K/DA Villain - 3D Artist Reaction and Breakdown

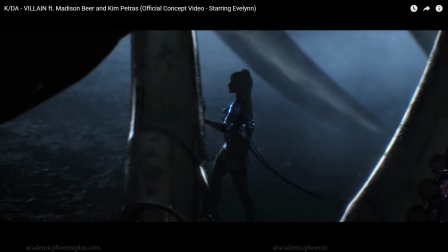There they are, tails. I don't know what they are. I'm guessing tails. Now this part's interesting.
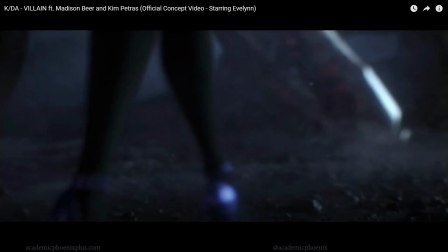I always thought that was an interesting detail in the animation. Her heels kind of wiggle.
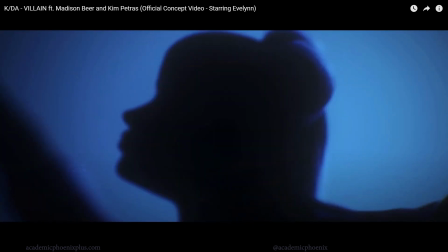They're trying to show that she's walking in these gigantic heels on rough terrain, and that's what happens in real life is that whoops, I'm going to break an ankle.
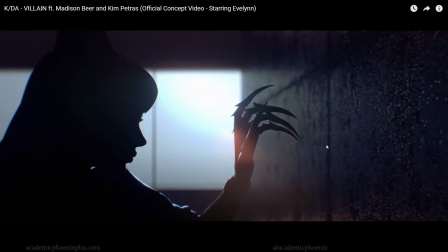It's a beautiful silhouette here. This animation's actually well done. She'll start scratching it, but notice the walls. Notice where the depth of field is, the lens flare right here. You see her silhouette, really well done.
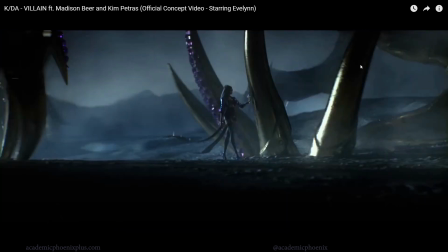They did such a great job. I love this video. You can see that this whole giant space is just about her.
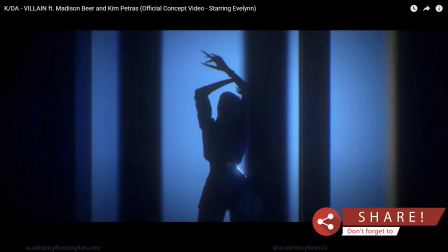This is her domain. Sparks, look at those sparks. So we're going to start getting into dynamics soon, which I think is great.
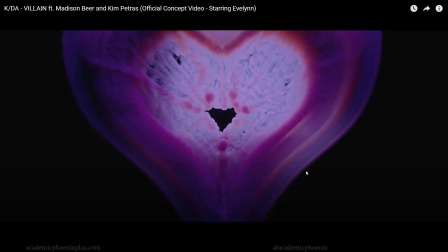Oh, there we are. See, dynamics. I just love this because it just gets so crazy. But I know it looks like smoke, but it's in 3D, it's considered a fluid because it has similar movements as liquid and wind. So they kind of share similar things. So the fact that they have this heart, this is probably millions of particles.
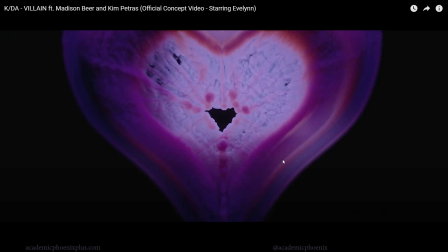I'm going to guess they're using Houdini to create this because of the number of particles it has. But it's kind of smoky and very organic. And of course, it's the shape of a heart, which is interesting.
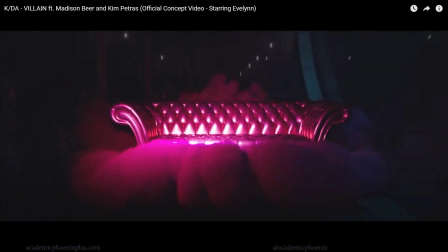And then you've got these random swirls. Like, it's just great. All of that is just fluids.
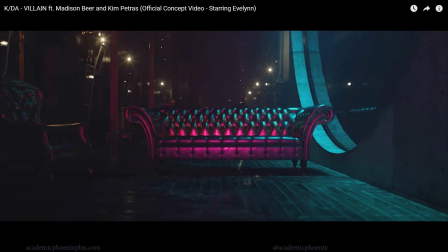And then they've rewinded it. Lens flares. It's always fun to see what type of lens flares they add to the camera to see what type of effect. And lighting wise, it's also very interesting because now they're introducing teal. So before it was purples, a little bit of orangey, maybe some pink.
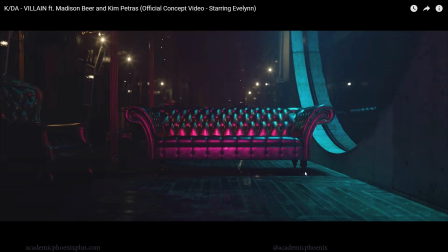But now they're starting to introduce even more colors, which is increasing the dynamic of the music video. Probably one of the most detailed and more complicated scenes. And there it is.
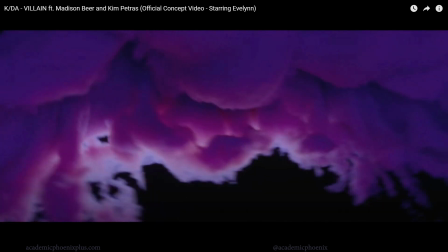You see that camera motion? So let's rewind that scene again. But what they did was move the camera and then they used a Dolly Zoom.
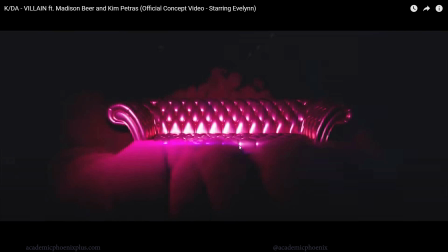So the idea is that you are actually zooming while you're moving the camera, which gives you an unnerving but interesting effect.
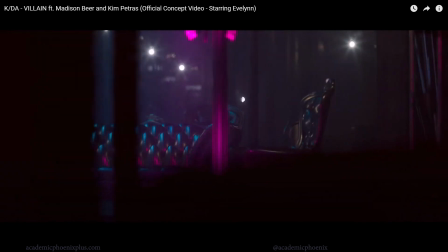So it's a pretty cool effect. Whoop, just like that. It's a fun effect. Maybe I'll demonstrate that in a video tutorial sometime.
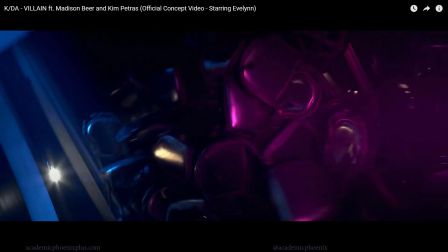And as I mentioned before, I feel like this is someone's dynamic visual effect demo reel,
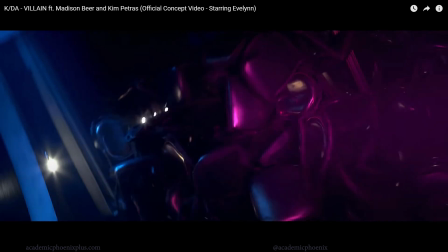because we're going to start seeing some pretty stunning stuff. So here's some crushing chairs, and then we have a shatter effect here.
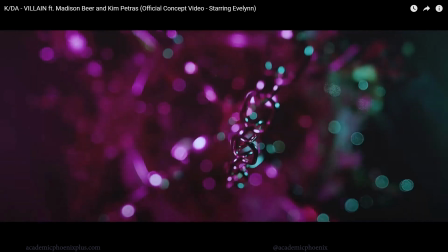So again, this is basically rewinded. So, but somebody took a chandelier and then shattered it,
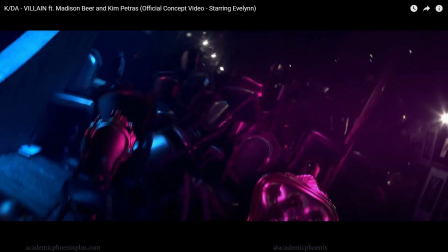which is again very, very dynamic because it requires a lot of motion.
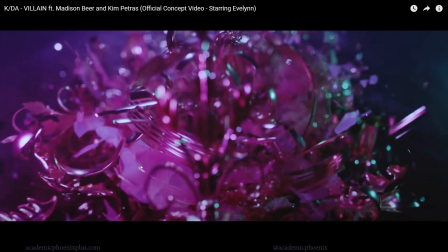You have big pieces, you have little pieces that break, and then the smaller ones have more energy, so they kind of fling out further.
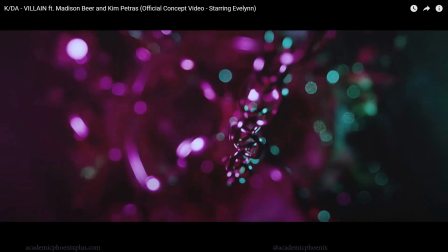So it's pretty complicated. And you can see the effects. Beautiful.
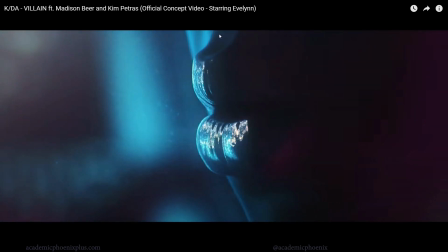I have to admit that this particular shot is, I mean, like, her lips are well done. The animation, whoever did the animation for this is unbelievable. But you can see the glossy lips, and I always take a look at, it's kind of hard to see her teeth in this shot.
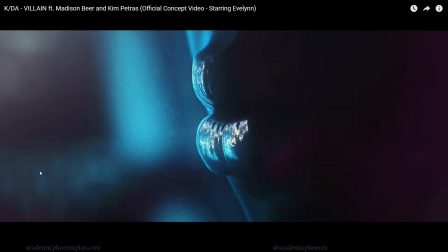But also notice how close we are. You can see that there's like a gradient of color from purple, pink over here to the right, blue to the left. Notice the particles and the depth of field, very strong. So we really focus on that.
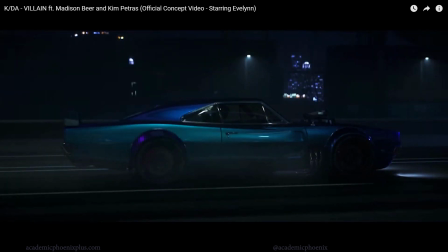Okay, so this is an introduction to the car, and I thought this was interesting because in the previous video, when they first introduced Evelyn and,
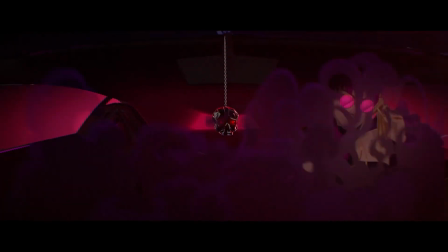you know, all the KDA gals, it was like Lamborghinis or something,
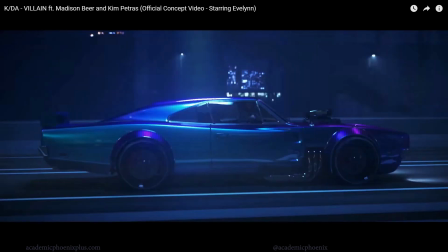and now she's driving this muscle car, which I find kind of interesting.
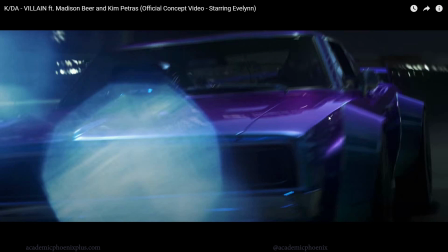Now they're using some sort of shader that has two different colors depending on the angle. So when we're looking at it straight on, it's, you know, it has this purple color, but on the sides is blue, and that's like the Fresnel effect or Fresnel effect.
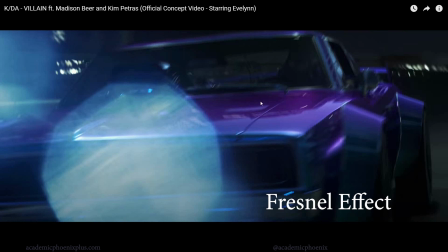I'm not sure how it's pronounced. It's an effect where depending on what angle the light is bouncing, you get to see a different color.
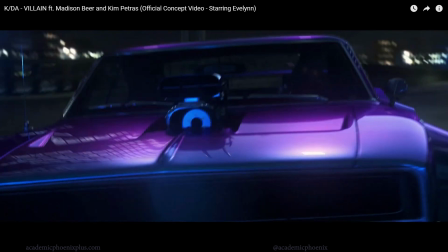This happens a lot in water and pools. It's pretty common, and the car is a great example of, whoa, that's a creepy shot.
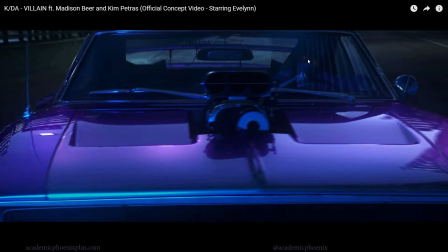Her eyes are glowing there.